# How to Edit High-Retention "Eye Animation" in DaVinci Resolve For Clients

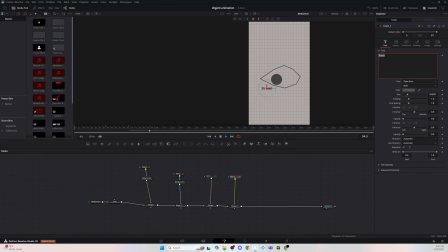(4:05)
The next step is we're actually going to have text where the moment the eye actually looks towards that direction. And I think there's a little bit of a trick to this, right?
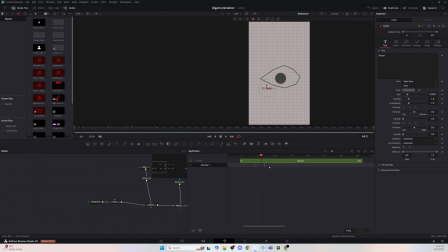(4:18)
Remember what I told you guys earlier, that the eye is going to be an indicator? Well, this is how I'm going to essentially do that. So I put 2 texts, one at the bottom left, one on the top right, and then increase the opacity the moment the eye look towards that direction.
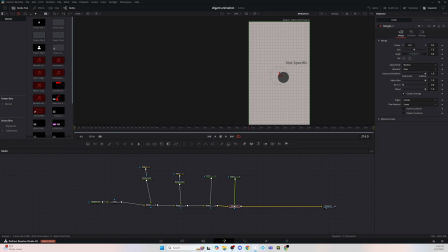(4:37)
And what that's going to do, once again, it makes it into an indicator. After that, I reduce the opacity of the eye, the outline, to 0. So you'll see everything fade away. And I ended up doing an eclipse.
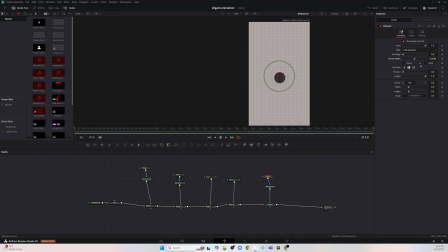(4:53)
So hopefully you guys follow along. I have to slightly fast forwarded, but I made an eclipse and then adjusted the length to it. And what that's going to do is have little like ridges of dashed lines orbiting the eye or a little circle.
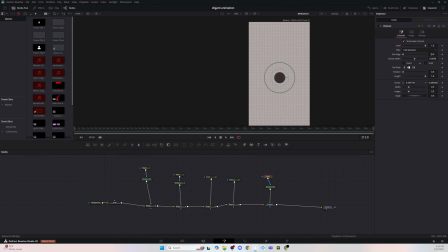(5:08)
And it's really cool because everything, I feel like, honestly, I might name this Master of Illusions, but once you realize these small adjustments through your edits, the more you realize you're able to amplify your edits,
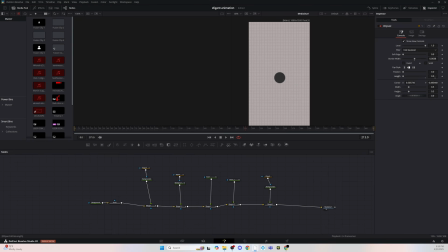(5:23)
whether it's, sound effects to the level of animations to the illusions. That's what makes you different. I can't stress it enough. I know I said it twice already, but that's what makes me different than you.
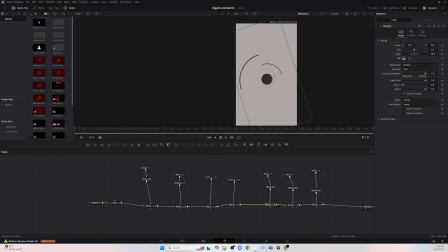(5:36)
And then additionally, it's animating, as in smooth animations, motion blur, and keyframes. And I think a lot of people struggle with that. In fact, I think that's the number one thing people struggle with, is actually keyframes and animating.
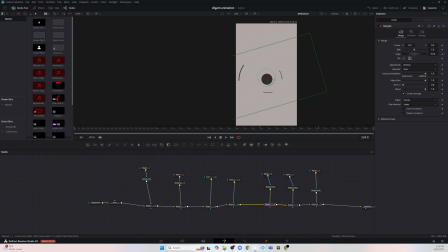(5:51)
But once you do that, it's just illusions and elevating your edits and having a style to it. As you can see, I have like that black and gray style with the gray background.
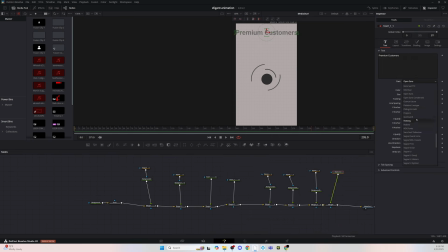(6:03)
And I'm doing it for this, right? But if I'm going to brand myself, I'm going to have a certain consistent theme through text colors, through background colors, everything, where there's like an identity to me. So you'll know it's my edit. But as we're doing here, we made the rigid lines orbiting the eye, and then we ended up just writing a cursive text on the top.
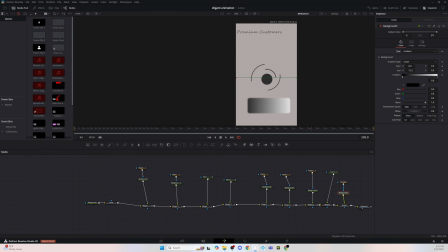(6:28)
And as I'm doing that, I also do it at the bottom as well. So it makes it really smooth and I guess balanced, right? The actual canvas of the screen looks balanced. You just don't have a random text on the top left and not have anything at the bottom right.
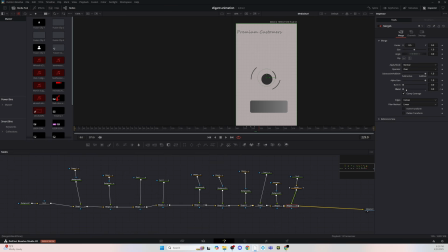(6:46)
And while we're doing the black and grayish and whitish background, the little rectangle, I threw a PNG icon of the money sign and I made it flicker. How do we do that? We have the blend, which is aka opacity. We make it to 0 and we increase it to 100.
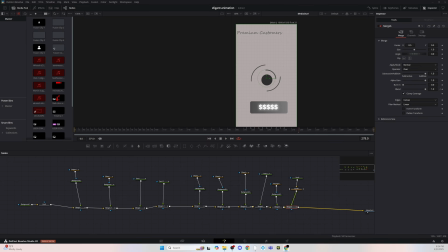(7:06)
And we keep doing that as we're moving forward in frames. So it makes it flick. And as it's flicking, there was a commentary talking about money and then the flickering sound occurring. So it was like a static, nice sound.
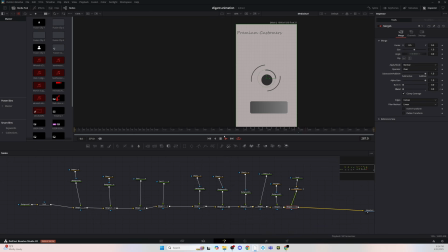(7:20)
So to keep your animations alive, you also have S of X to double down on amplifying the viewers. Our next step is dropping the opacity of the money for the last frame to 0,
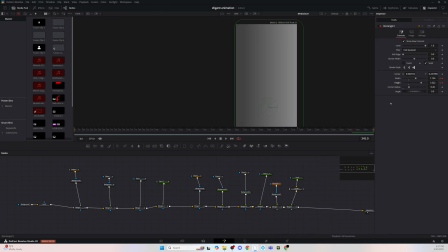(7:33)
and then increasing the actual box, the box it was in, as the background. So we expanded it, keyframed it, and expanded it to the background.
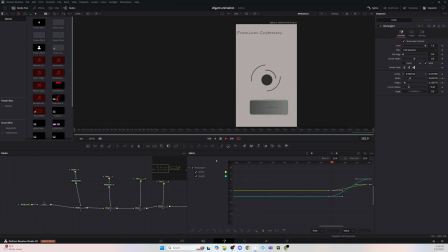(7:45)
So now it sits and blends to the next scene.
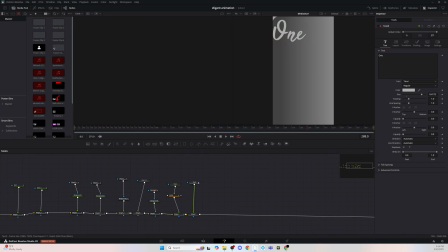(7:48)
And once again, I feel like a lot of people don't know how to set up their animations as well, which is interesting, but it is what it is. Our next step is writing a cursive, letter, number, whatever you have as the context of your video.
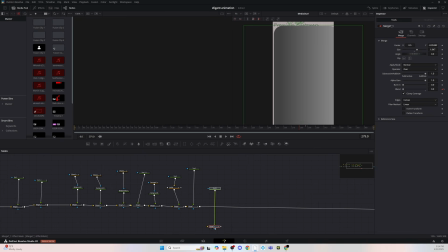(8:04)
But we have the number 1 or the text 1 on the top left.
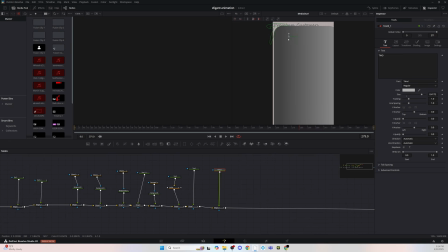(8:09)
And as we're doing that, we also want the number 2 or the text 2 at the bottom right.
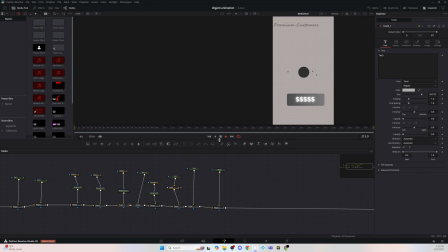(8:16)
And we're going to duplicate it and actually have an outline.
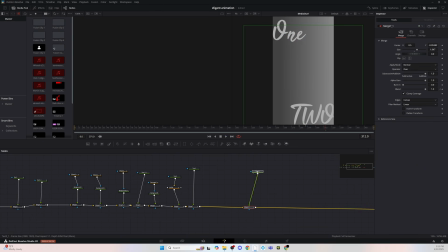(8:21)
So it makes it seem like there's a silhouette outline around those texts. So it's a little cool trick that you could use from here on out, which I never thought it would be anything. But once I realized you're able to honestly use these subtle tricks,
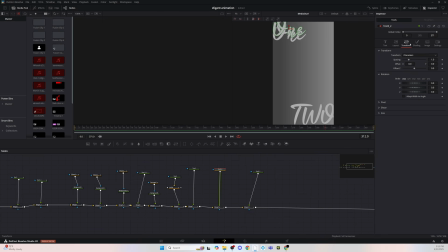(8:36)
it brings your animation, let alone the context of what you're saying, your presentation, to life. There's a saying in editing, right? They say show, not tell. So as long as you demonstrate it, show it on video, animate it without saying it, you save audience retention, time, and the viewer's conscious, essentially, right?
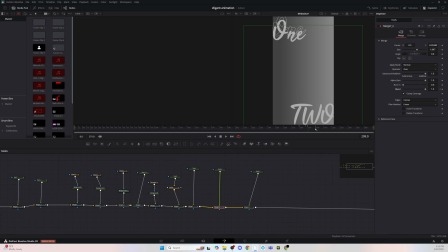(8:56)
You don't want to be redundant. So I made it pop out once I did the outline. So we did the same thing for the number 2. We added a text where it was going to slide under, and also a paragraph right below that. So we also added a balance to the canvas, which was in different font.
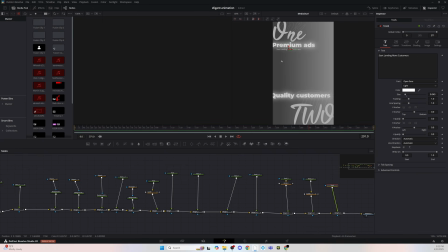(9:13)
We added a little glow to premium ads and quality customers. And what this is going to do is just balance out the canvas once again. You just don't want to have one side of the canvas or like your video super dominant with animations while the other side isn't.
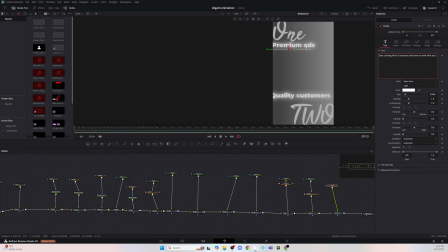(9:29)
As you could see, as the sequence of animations occurring, we actually adjust the opacity of the next scene, right? So when the background becomes the main background,
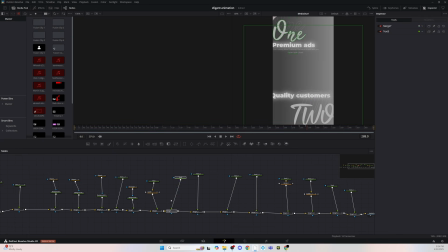(9:43)
we have the number 1 and 2 quality customers, premium ads, that whole text of that scene. The opacity goes from 0 to 100 once the background merges. because it's an empty background, and then everything subtly increases its opacity to show the next scene.
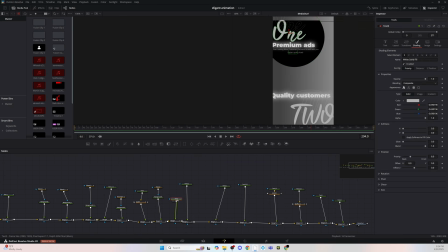(10:01)
And the perfect example is right here. We have it just showing. And I wanted to make like an eclipse behind the text. So that's what we're essentially doing. And a rule of thumb, if you're going to do it on one side of the canvas or your video,
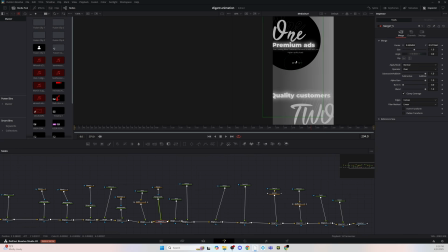(10:17)
you better make sure it's symmetrical to the other side of the video. So if we're going to do the little bubble, the eclipse behind the text 1, we're also going to do it behind the text 2. And they're both going to be animated and meeting in the middle.
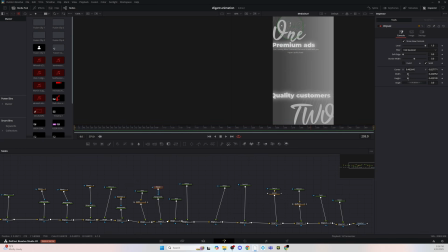(10:31)
And the video is essentially done. If you guys learn a thing or two, I would highly advise you guys to do these types of edits once you guys start an agency. Because I feel like once you do an agency, you're not doing 3D animations like that. Only for YouTubers.
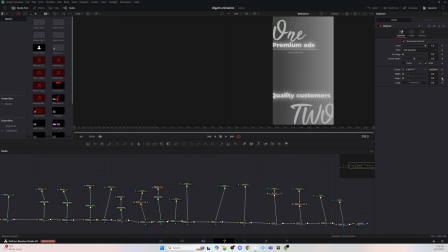(10:46)
Local restaurants, businesses are all just going to do cuts, text animations, and subtle animations like this, which go a very long way because it makes it high quality. So with that being said, hopefully you guys enjoyed this. If you guys did, drop a like. I'm also doing an AI agent that could help you edit, scale your business, do outreach, marketing, weekly reports, automated.
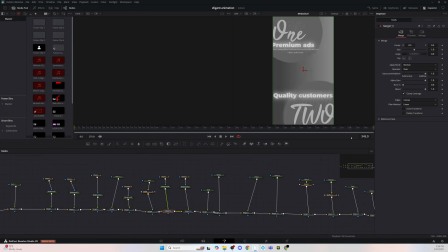(11:05)
Everything's automated. And literally it's all done with Claude Code. So hopefully the next video is going to be exactly that. So teaching you guys how to actually either scale your agency or have a 24-hour assistant for you, whether it's for agencies to your social media presence, everything.
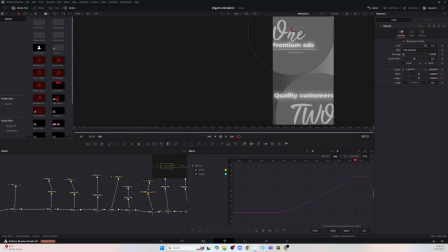(11:22)
Like, it's actually insane. So once again, subscribe if you haven't. I'm going to teach you guys the back end of how to actually scale in life, whether it's social media or just